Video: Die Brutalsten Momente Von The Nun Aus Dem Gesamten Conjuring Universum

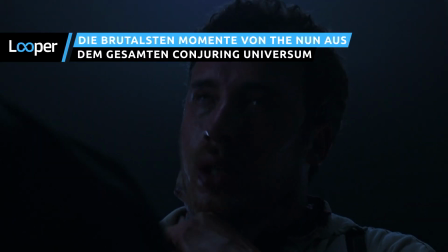0:00 Die dämonische Nonne aus dem Conjuring-Franchise hat im Laufe der Jahre jede Menge Schreckensmomente erlebt. Von der Verfolgung von Menschen mit gruseligen Gemälden bis hin zur Besessenheit eines Bauern auf die ekelhafteste Art und Weise.
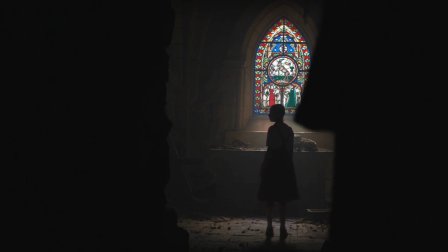0:13 Dies sind unsere Lieblingsmomente... und die brutalsten.
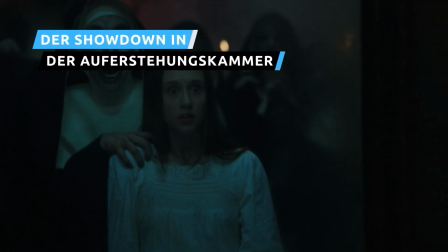0:17 Obwohl Kritiker und Publikum von The Nun nicht sonderlich beeindruckt waren, bietet der Film einen der gruseligsten Momente, in dem der Dämon Valak in Form der Nonne auftritt.
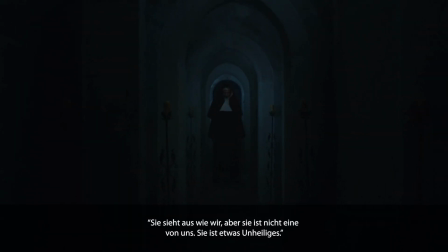Während des finalen Kampfes zwischen Valak und Schwester Irene entdeckt Irene den Ort, an dem der Dämon unter einem Kloster gelauert hat, nur um dann vorübergehend besessen zu sein.
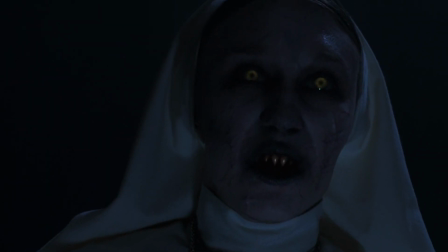0:39 Nachdem Franchi sie gerettet hat, nutzt Valak seine dämonischen Kräfte, um Irene in einen Bereich zu katapultieren,
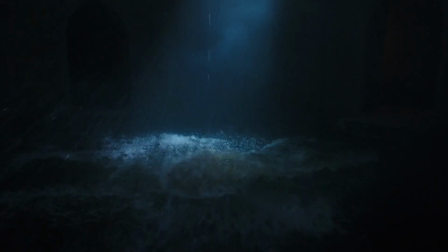0:45 der teilweise unter Wasser steht, da die Auferstehungskammer des Klosters nach jahrzehntelanger Nichtbenutzung schlummert.
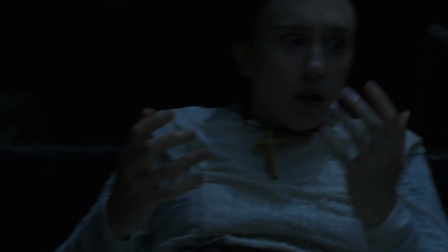0:51 Irene blickt zurück zu der Stelle, an der sie Valak zuletzt gesehen hat, und sieht,
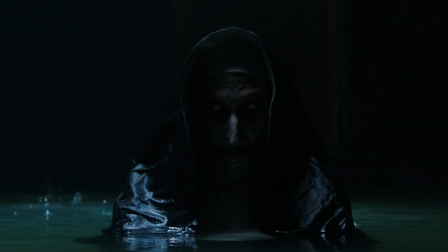0:55 wie sich der als Nonne verkleidete Dämon langsam aus dem Wasser erhebt, wie das blasphemische Apex-Predator, das er ist.
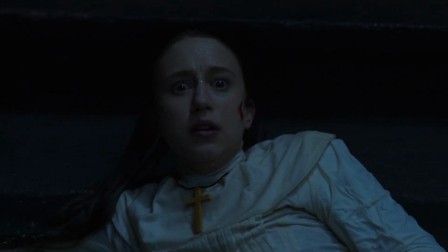1:01 Die Kamera wechselt in die Perspektive von Irene, die den Dämon direkt anschaut.
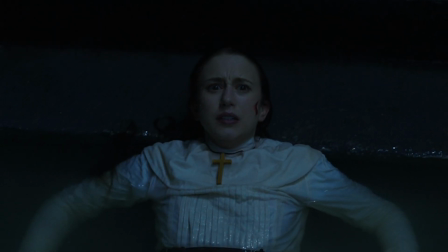1:05 Gerade als es so aussieht, als könnte sie aufstehen und weiterkämpfen, stürzt sich Valak direkt auf die Kamera und packt Irene am Gesicht.
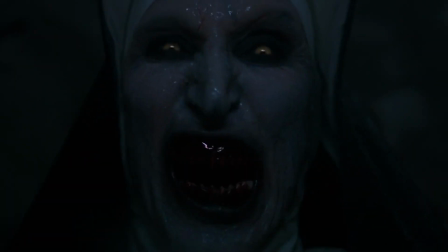1:12 Die Geschwindigkeit, mit der sich Valak bewegt, löst einen Schock aus, und als wir die Nonne durch Irene's Augen sehen, kommt es uns vor, als würde sie direkt auf uns zurennen.
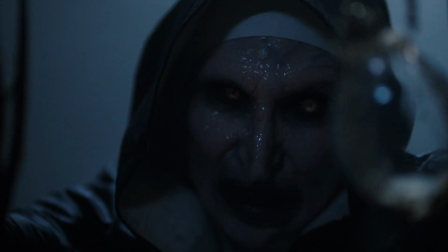1:20 Niemand würde es euch verübeln, wenn ihr aus Reflex zurückschrecken würdet."
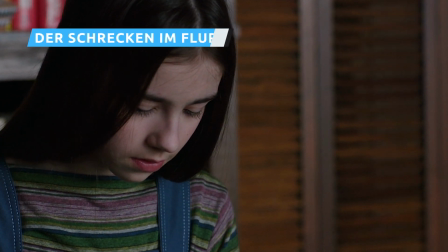1:24 Manchmal sind die wirkungsvollsten Schreckmomente die einfachsten in der Ausführung, und das ist der Fall bei den denkwürdigen Flurschrecken sowohl in Conjuring 2 als auch in The Nun 2.
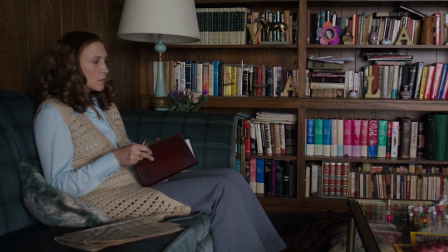1:33 Beide Filme zeigen verschiedene Versionen desselben Schreckens, bei dem ein ahnungsloses Möchtigernopfer einen mit heller Blumentapete bedeckten Flur entlang geht,
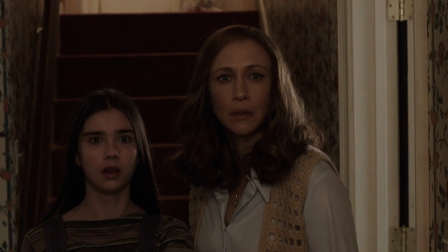1:41 um dann am anderen Ende eine bedrohliche Gestalt zu sehen, die ihm entgegenstarrt.
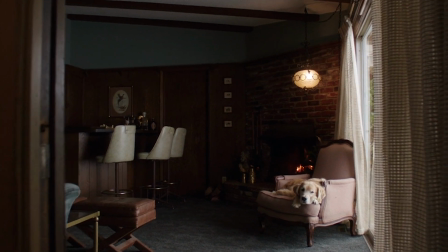1:45 Die schwarze Silhouette von Bonnie Arons Nonne bildet einen beunruhigenden Kontrast zu der scheinbar freundlichen Umgebung, und der Aufbau bis zur Enthüllung ist geradezu meisterhaft.
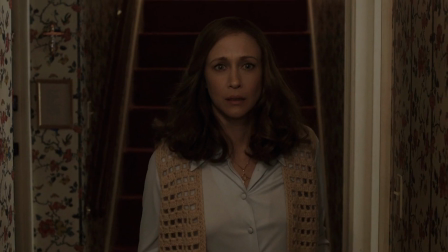1:54 In Conjuring 2 und The Nun 2 verwenden die Regisseure James Wan und Michael Caves lange Kamerafahrten durch den Flur,
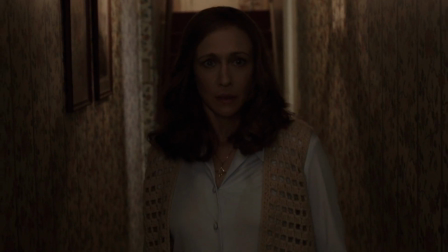2:00 wobei sie zwischen der Perspektive derjenigen, die den Flur hinunterschaut, Lorraine Warren im ersten und Sophie im zweiten Film hin- und herspringen.
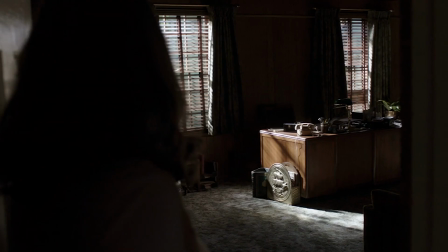2:08 Es ist schwer, nicht den Atem anzuhalten, wenn die Figuren langsam den Flur hinuntergehen und sich dem Raum am Ende nähern,
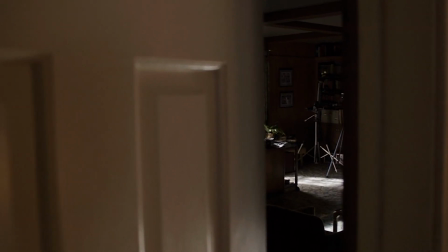2:13 vor allem wenn man weiß, dass die Nonne immer Gefahr läuft, auf den Bildschirm zuzusprinten.
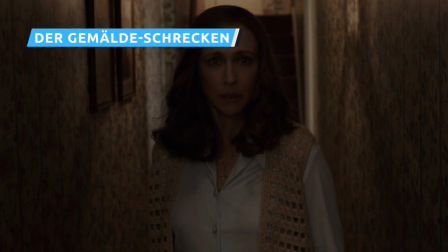2:17 Der Gemäldeschreck in Conjuring 2 ist eigentlich eine Fortsetzung des zuvor erwähnten Flurschrecks, aber er ist so erschreckend und effektiv, dass er eine eigene Diskussion verdient.
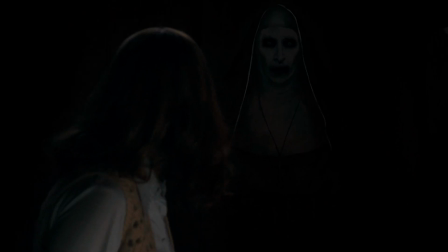2:26 Lorraine sieht etwas an der Wand, das die Nonne zu sein scheint, schaltet aber einen Lichtschalter ein, um zu sehen, dass es sich nur um ein Gemälde handelt.
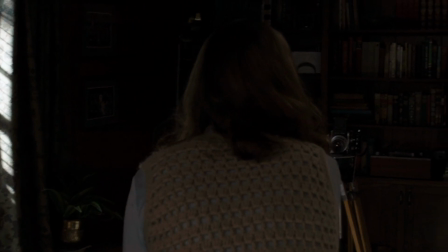2:33 Die tiefschwarze Kohle und das strahlende Weiß ihrer Haut wirken in dem warm gestalteten Raum beunruhigend und deplatziert und machen uns sofort nervös.
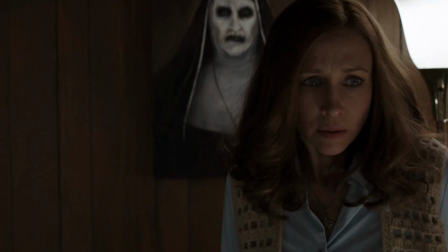2:40 Die Tatsache, dass die Tonbandspule von sich aus Hark the Herald Angels Sing zu spielen beginnt, trägt ebenfalls nicht dazu bei.
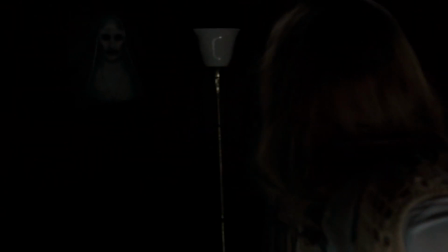2:46 Plötzlich geht die Lampe in der Nähe des Gemäldes wieder aus und das Gesicht des Gemäldes verändert sich ein wenig.
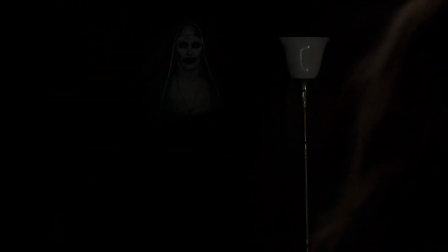2:51 Es ist nicht genug, um uns zu erschrecken, aber genug, um uns die Frage zu stellen, ob sich das Gemälde wirklich bewegt oder ob unsere Augen uns nur einen Streich spielen. Nachdem sich die Tür und die Fenster von selbst geschlossen haben, beobachtet Lorraine mit stillem Entsetzen,
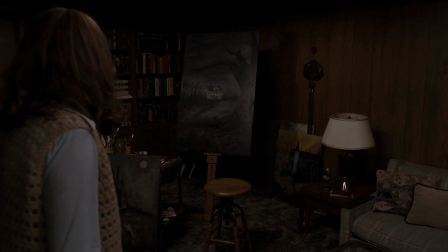3:04 wie ein Schatten hinter einem anderen Gemälde im Raum hervorkommt und sich langsam dem Gemälde der Nonne nähert.
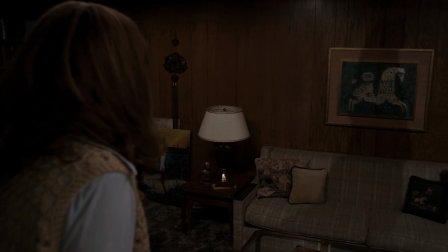3:09 Nachdem er seine Position eingenommen hat und mit dem Gemälde verschmilzt, wickeln sich körperliche Finger um den Rahmen, als ob eine Person dahinter stünde.
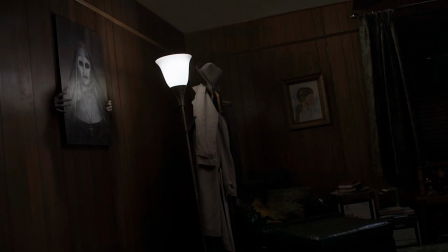3:16 Dann stürmt Valak auf Lorraine zu und hält das Gemälde vor sich. Das Gesicht der Nonne auf dem Gemälde beginnt zu schreien und zeigt blutrote Zähne, während sich der Mund des Gemäldes bewegt.
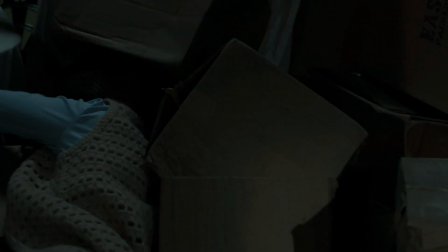3:25 Diese erschreckende Szene ist wohl eine der denkwürdigsten der gesamten Serie.
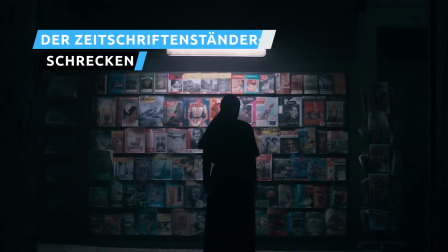3:29 Dennoch versucht The Nun 2 auf dem Erbe der Gemälde-Szene aufzubauen, nachdem er einen Zeitschriftenständer verwendet, um das gleiche Maß an Schrecken auf eine etwas clevere Weise zu erreichen.
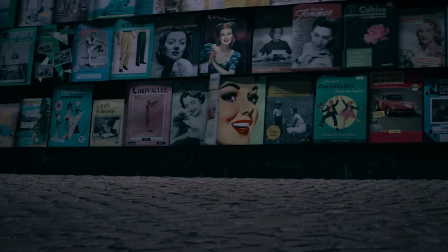3:38 Als Schwester Irene sich einer Wand nähert, die mit zum Verkauf stehenden Magazinen bedeckt ist,
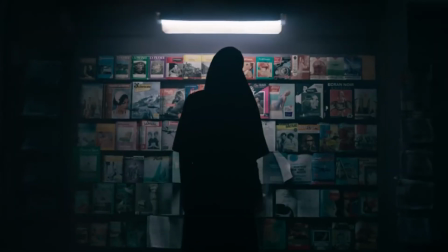3:43 nimmt der Wind zu und beginnt die Seiten aufzublättern, und natürlich tauchen zufällig Blicke von Valak in Form der Nonne auf.
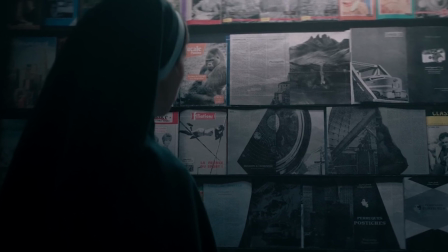3:49 Es gibt kein Entkommen vor der Nonne, und Schwester Irene kann nirgendwo hingehen. Sie muss warten, bis die Seiten an der richtigen Stelle umgeschlagen sind, um sich Valak frontal zu stellen. Die Angst steigt, während die Seiten immer schneller und lauter umblättern, und sie erstarrt, als Valaks Bild zum Vorschein kommt.
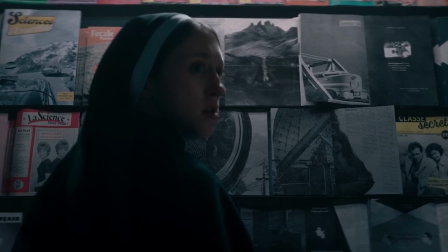4:03 Aber selbst dann bietet das Anhalten der Seiten keine Erleichterung, denn das Publikum weiß, dass Wallach jeden Moment herausspringen wird.